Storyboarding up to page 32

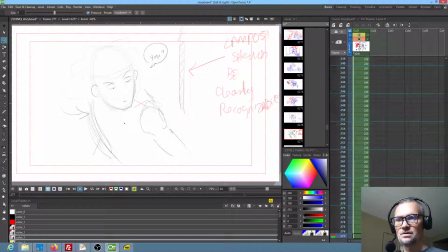(12:19)
What the heck just happened? He turns around, says, "You?" I made a note that the lamppost should be clearly recognized because just as a prop, we want to make sure that we don't lose our perspective of what direction we're oriented and this sort of thing.
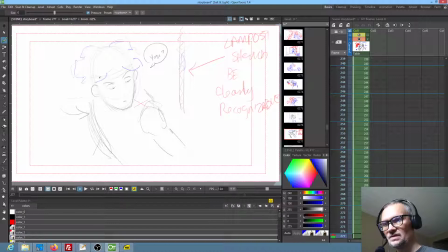(12:35)
So I'm going to go ahead and kind of delineate Mel's hair a little better and his headband. So he turns around and he's like, "You," and Monkey is sitting there being very, very innocent.
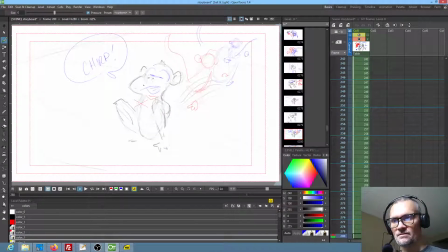(12:50)
"Listen, beat it." He chirps and runs away, and the way I'm going to do this is he's moving so fast that you wouldn't notice the purse if you did in fact see it at all. And then Mel looks at him kind of deadpan, and then his eyes pop wide open, and then he turns around like this.
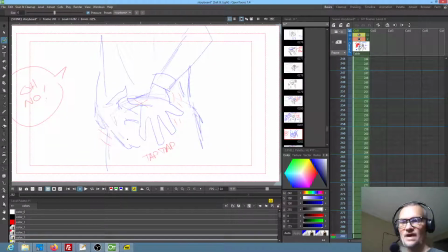(13:10)
Okay? And then you've got like a tap, tap, tap back here, because and you hear his voice. Oh no. Okay?
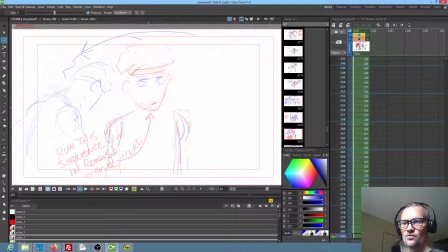(13:22)
So now what we're going to do is we're taking the same shot that we had before where he turns around, and we're just going to run it in reverse. So he comes back around, and then this is a complicated shot. You've got him in silhouette,
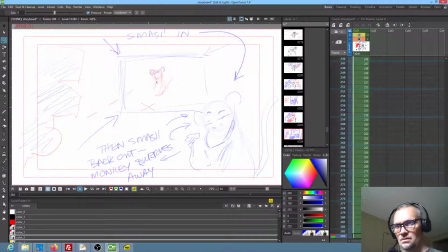(13:37)
seeing Monkey way in the background, or way in the foreground. And so what we'll do is we'll have a smash zoom in close up to the Monkey, like this. Okay, so we're smash zooming to this shot, and then Monkey's gonna turn around and give him this look.
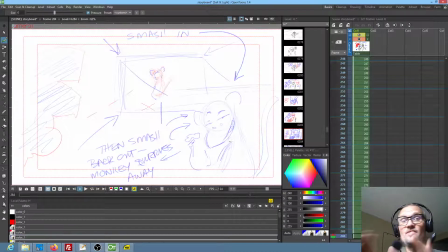(13:54)
And then to make the animation job easier, we're gonna smash zoom back out, and then from this initial wider shot, Monkey will scurry away.
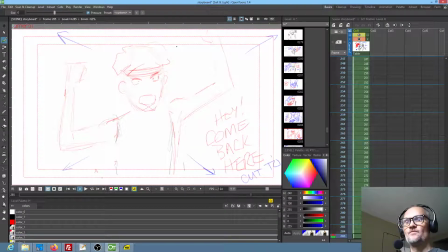(14:06)
Okay? Hey, come back here. Little bit of a push in on that because we're actually transitioning to another scene. Okay?
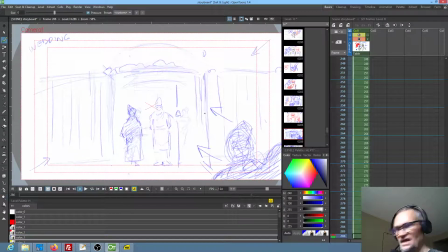(14:16)
So now this scene, we're going to be, we've kind of got this, I don't know what you'd call it. It's a gated area where this wedding is going to take place. And so we've got a guard, and we've got somebody standing there, more or less shaded,
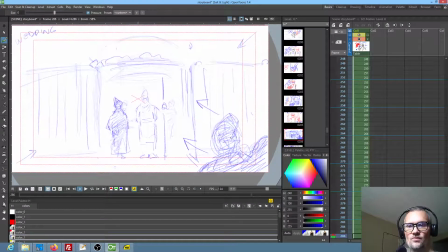(14:35)
interacting with the guard, and then there would appear to be a couple in silhouette in the close foreground that's coming, just moving into the shot. So they're going to be like this. Okay, so they'll get maybe to here, and then we'll be cutting to another shot.
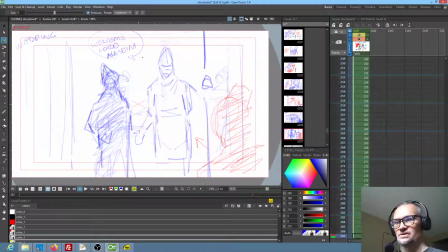(14:53)
Okay, so then this shot happens where the guard welcomes this guy, and meanwhile you'll see the couple actually at the end of this shot you'll see them bounce back into frame,
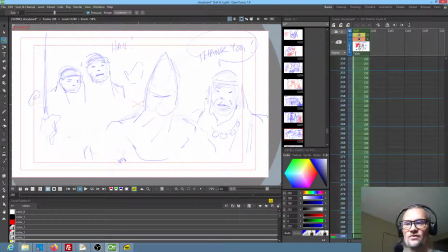(15:07)
and then this noble that's been welcomed here says thank you. So now we're behind the guard, looking at the back of the guard. Probably that's obvious. So he says thank you, and he will pass in this way,
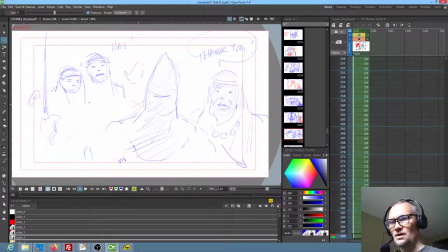(15:24)
and meanwhile this couple will come this way and approach the guard. And the guard stops them. Hey, you stop. Where are you going? Oh, we were coming to see the royal wedding.
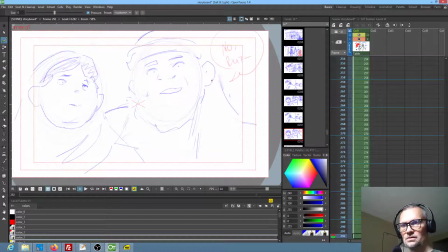(15:38)
You're no landowner. Well, no, but nobles only. Off you go, riffraff. Okay, so that's a little bit of a commentary about what's going on sociopolitically, I suppose.
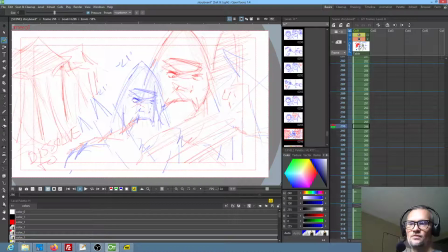(15:53)
So this is a complicated shot. What we're going to have is we're going to be looking slightly up. I want to be angled up so that I don't have to draw a ton of background context. But then we're going to push past the guard, so the red would be later in the shot.
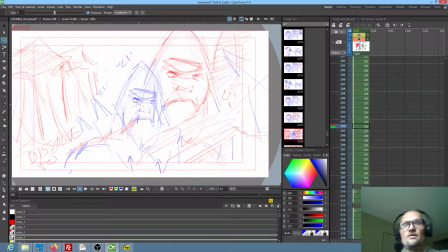(16:08)
So the blue would be earlier, so we're pushing past the guard. So let me see. We see him like this, and we're going to go like this. So we're pushing past him, and what we see is this tent in the background. And then as we go, we're going to dissolve.
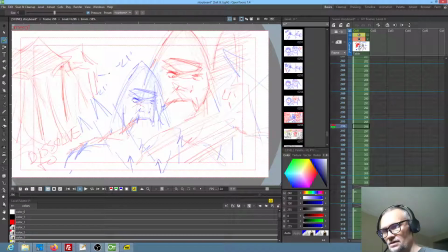(16:23)
And I'll tell you right now, I'm going to actually put in a little bit.